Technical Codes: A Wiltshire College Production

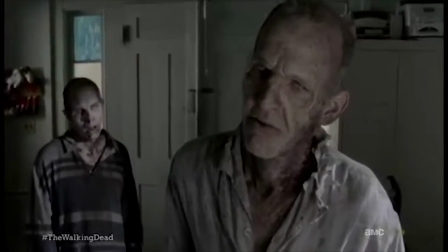The focus of the shot of the walker at the beginning makes it seem like the main subject of the scene, with the background being faded.
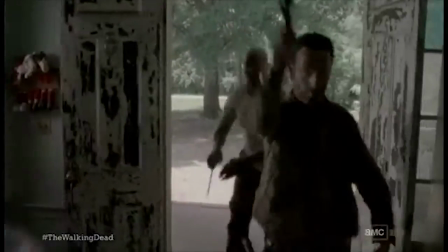This changes when the door is suddenly kicked open and the real subjects move in.
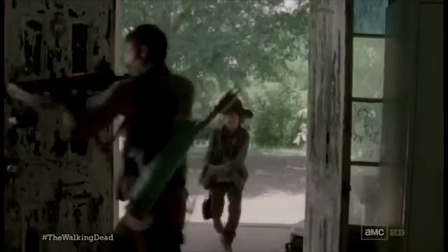The change of focus demonstrates the fact that whilst the show is within a zombie apocalypse,
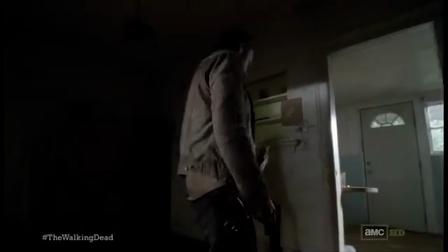the real focus of the show is the survivors rather than the walkers. It shows that the walkers are expendable whilst the survivors are important.
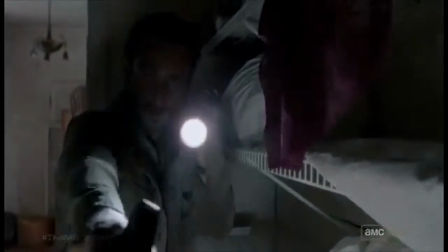Many shots include following a certain character, showing that we are taken to their point of view and what they are doing at that moment.
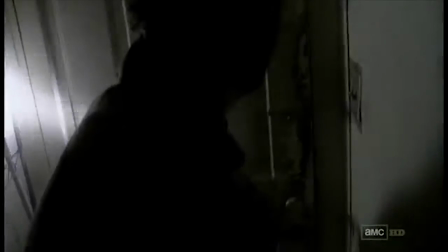The scene of Rick going down the hallway with a flashlight keeps the audience in suspense as he reaches the door,
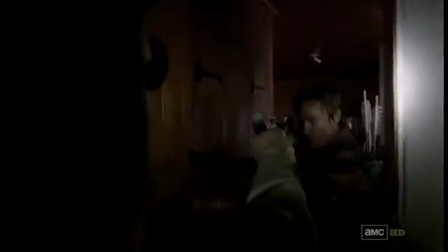revealing Daryl on the other side, in which the audience is allowed time to breathe.
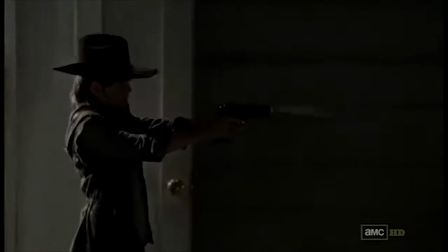The movement of the camera allows the audience to know whether a scene is action-packed or slow before the subject reaches the dilemma. Going back to Rick in the hallway, the camera is shaky, showing that the scene is supposed to be suspenseful.
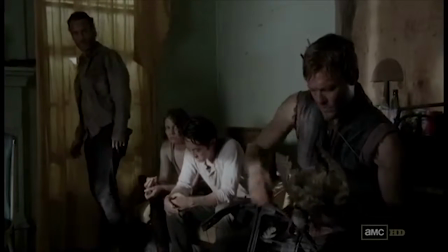During the scene where the survivors are all in the same room,
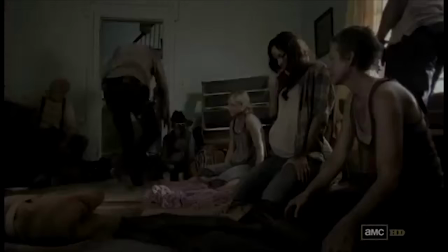the rest of the group are normally shown to be at a neutral angle, whilst Rick is shown at a low angle.
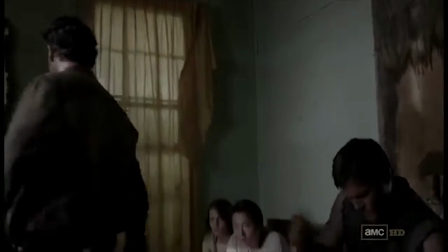This demonstrates his power over the group, calling back to the Ricktatorship that was formed at the end of Season 2.
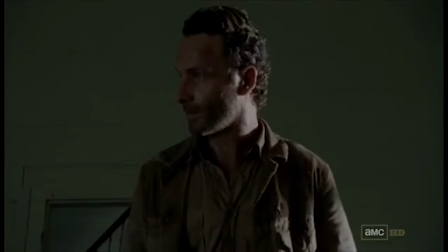The fact that everyone else is at a neutral level show that the rest of the group are equals, with everyone being trusted and having to pull their own weight.
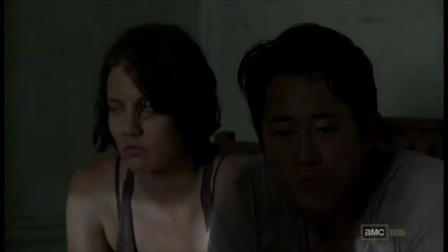Unlike the previous season, we believe that this group are working as a team and each person has value.
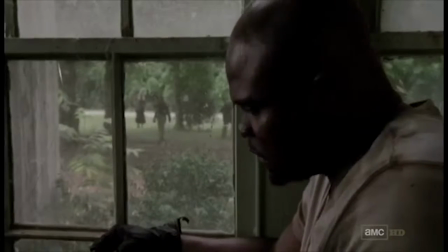During the scene where T-Dog is watching out the window, he spots a horde of walkers starting to converge on the house.
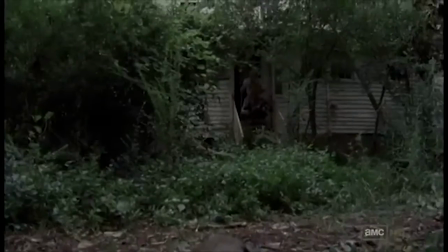We quickly see both groups' point of view and then the horde's, showing that the threat is now slightly bigger this time.
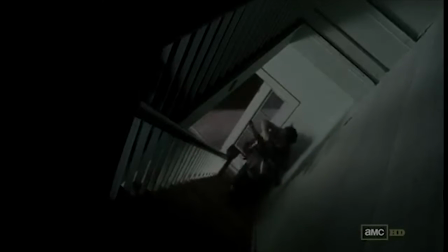The colour of the scene is slightly saturated, giving a mix of a natural yet more nightmarish environment.
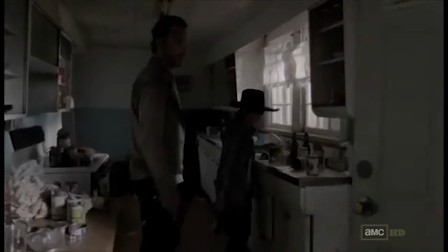This shows that the world is struggling to remain the way it was whilst the apocalypse is happening.
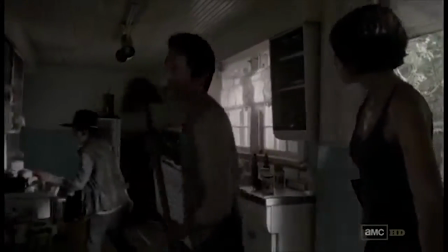Sound is another important category in the technical codes of a scene.
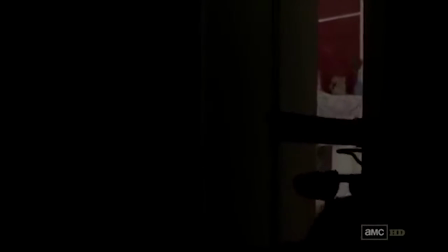It gives audio that can either be diegetic, within a scene non-artificially, or non-diegetic, artificially inserted.
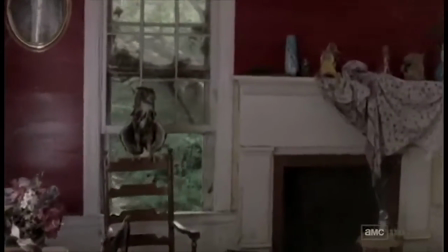These sounds can make it feel more realistic, and some sounds you think happened on set may not be.
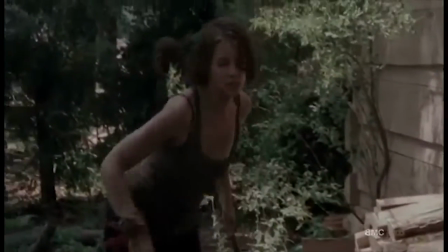At the end of the scene, the theme music of the show starts.
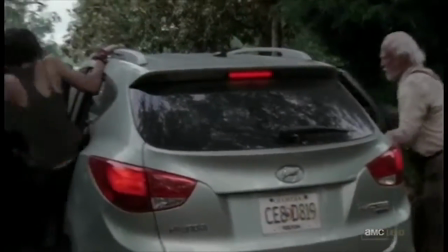This music has become iconic and may make an audience's interest in the episode become far higher than it was before due to this.
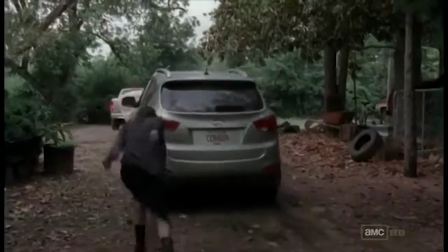It also shows that the scene is about to end.
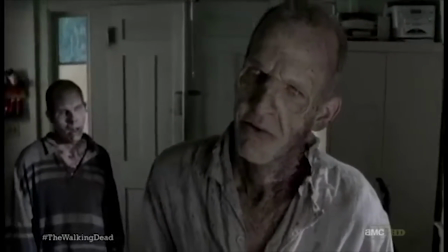The sound levels also spike, with the audience being able to hear walkers both near to the camera and far away from it.
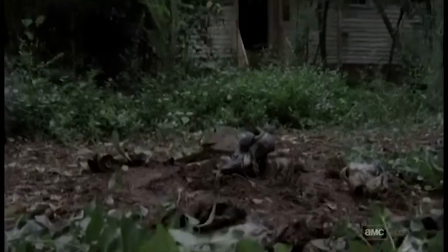This shows that the walkers are never far away from the group wherever they are heading to or fleeing from a location.
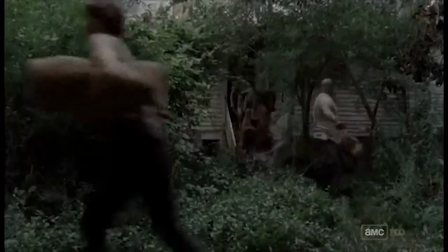The walker groan is easy to identify, allowing the audience to easily decide whether a character is safe or not.
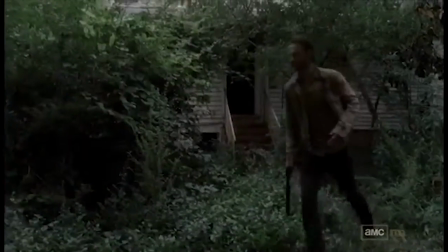The fact that they also have distinct groans for actions such as attacking or oblivious also allows this.
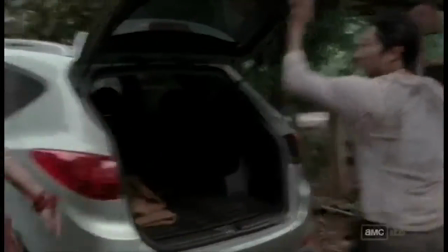The high quality sound may also show new viewers that it is a professional TV show and that the budget is decent.
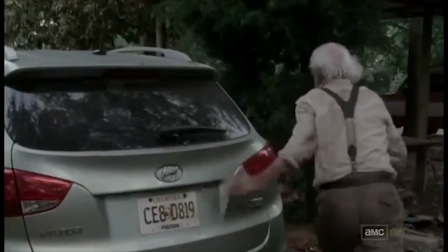This may influence whether the viewer may keep watching or stop. There are many diegetic sounds throughout, such as the car turning on.
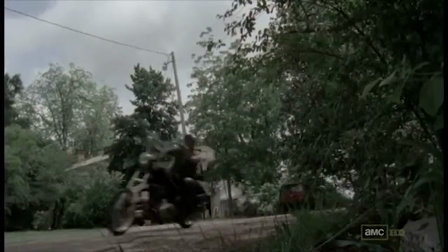These sounds show that the show is connected to reality and that many aspects of the show happen practically rather than digitally.
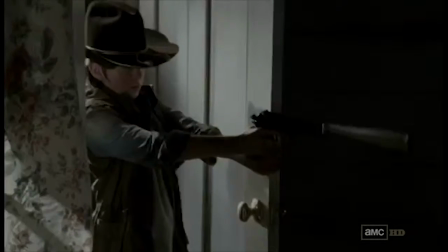The non-diegetic sounds include the sounds that the walkers make,
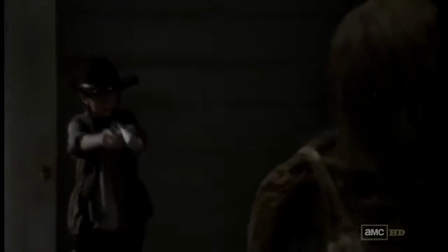often being dubbed over the actor to make it sound more demonic and dead, and the gunshots.
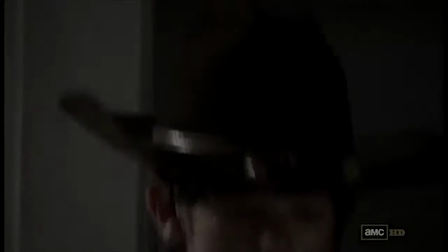These are included with special effects to make it look like the gun is real, influencing the immersion within the show.
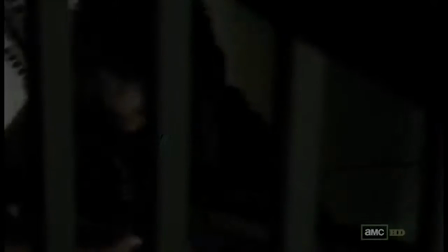The final category for the technical codes is the editing.
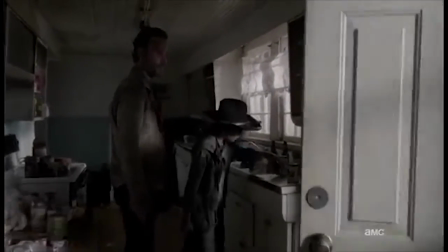Post-production is heavily important in any television show and movie, as it allows the editors to correct mistakes and improve the product.
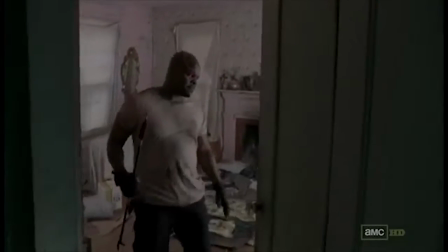Editing is just as important as the performance.
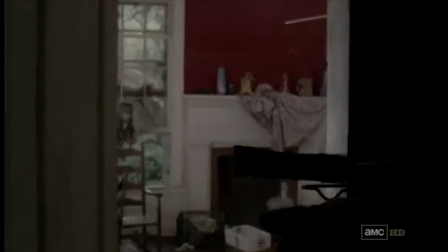The only transitions in the scene are cuts to switch to another shot, allowing space around the scene to either be free or restrictive.
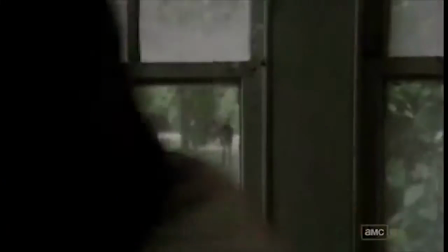The cuts between the survivors in the house to them leaving is proof of this.
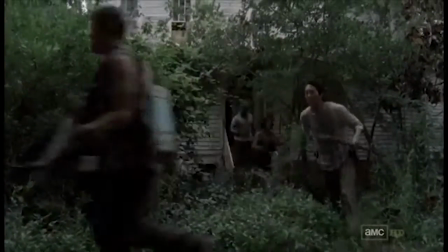Throughout the scene, the rhythm changes as the action also changes.